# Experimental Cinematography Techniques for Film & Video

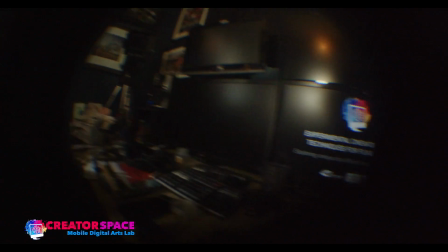Then we can also do is the flip around. So then I can be moving around and,
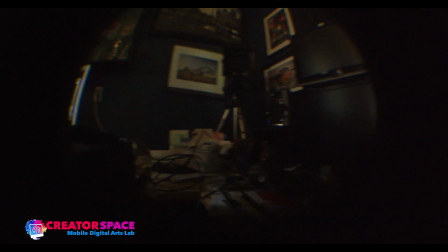you know, like looking that kind of a POV, and it really gives a different kind of perspective, the fisheye. So think about that in terms of mounting cameras, how you mount them, where you mount them, and what you do with them can be really effective as well. And again, you know, we can go back to some standard lenses. So I have this one. This is a 7.5 millimeter, more of kind of a standard wide angle lens. So I think a lot with experimental stuff, we're usually working with kind of focal lengths that are, I would say, outside the box, outside the norm of what you'd expect to be working on or working with. And, you know, and that's always a real fun thing. So here's this one.
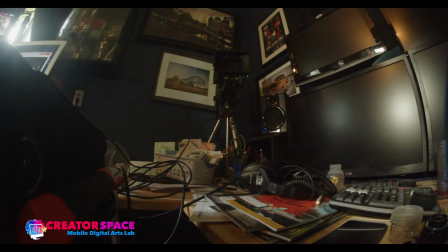You know, again, a real big fisheye kind of lens, and this covers the whole spectrum.
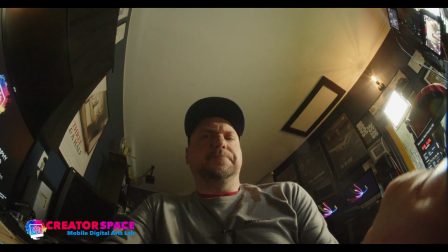So this is giving me the same kind of fisheye. Now this lens, I think they go for about $150, $200 or so.
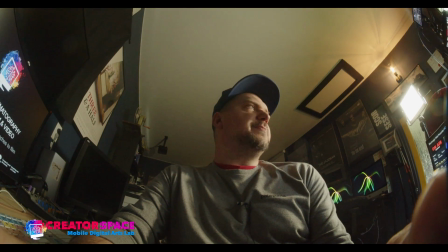So it's a little bit more of an expensive, like cine type lens, but it covers the whole sensor in terms of its fisheye versus the other one.
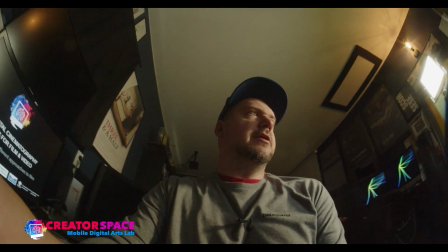But again, just for the cost and the difference. But I think again, we can get the same kind of aspects of if I'm moving around with it, you know, and like you get this kind of idea.
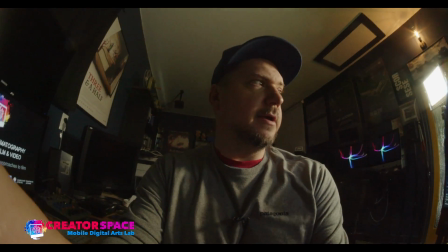And we see this a lot in shots. So like, you know, if you're kind of walking, and even this, it almost feels like I'm walking, but I'm just sitting right now.
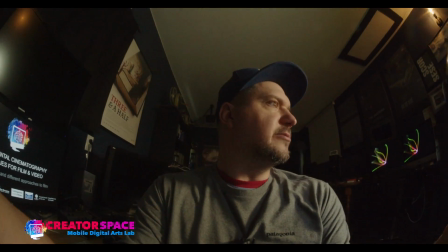But you can do these kinds of shots where you're walking. We've seen this in films, and this is that kind of experimental side where you're going into these fisheye lenses,
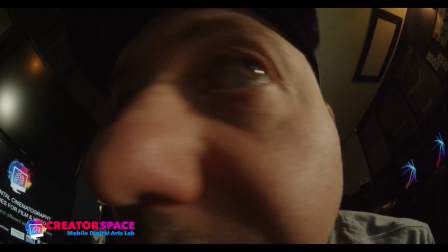and they can be really close, and you can get really, really right into people and talk and distort.
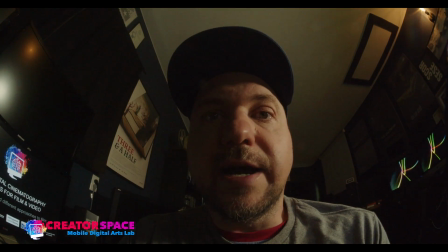And again, it creates a very different look, very different aspect of what, you know, typically a presentation, what's happening. So this is the thing too with experimental cinematography type techniques, fisheye lenses. Look what it's doing to my face. So this is the lens you're looking at me is a 35mm lens. That, again, this is what we have in our kits for the Blackmagic cinema camera. When you go to this kind of a fisheye lens, the same kind of shot size, it's very different, right? Because here I am like this, and then here I get really distorted, right? It starts to distort my face and skew. So we got to remember that too, that it's going to distort what people look like and what objects look like, what areas look like. And that's to our benefit if we want to, you know, change things and experiment with what things look like. So another technique that's really cool is, so we talked about those placements and working on that, is then we can start to look at, you can get these like little gel samples and things. But these little gels in different colors can go in front of lenses. And there's like a filter spot on this as well. And, you know, and it basically lets us, you know, we can cut out a little piece. So I'm going to just cut out like a little piece of gel. I have some scissors right here. So if I cut out a little piece of gel, and then there's a little like filter part here. Let me just get to that. And what I'm going to do is just cut a little piece of gel. And there's a little slot on the back here. And you can just put like little filters in the back here. So now I'm going to just do it that way. We're going to put this lens, put this back on. Gotta just get the right spot here again. There we go. Okay. And so this is now, I've put a magenta lens, a magenta filter on the lens.
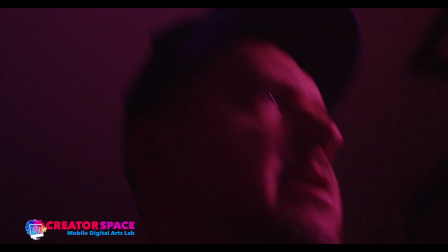And this is what the shot is now. So now we're like this.
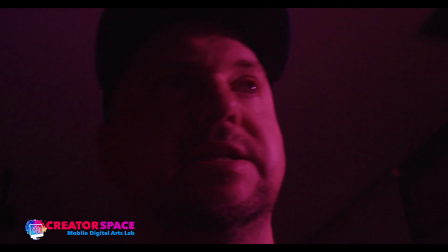So by putting a magenta gel,
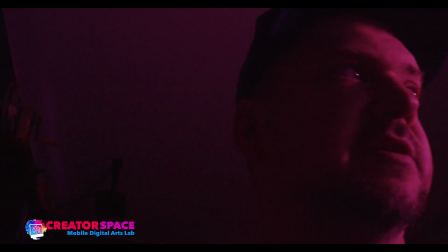I can change the look very quickly and create this kind of an experimental feeling on any kind of a lens. So, you know, this is another way we can do it.
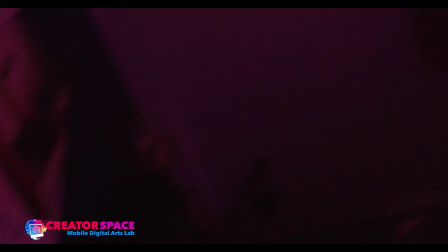So we're not dealing with color temperature looks, but we're actually putting gels behind the lens in this experimental kit.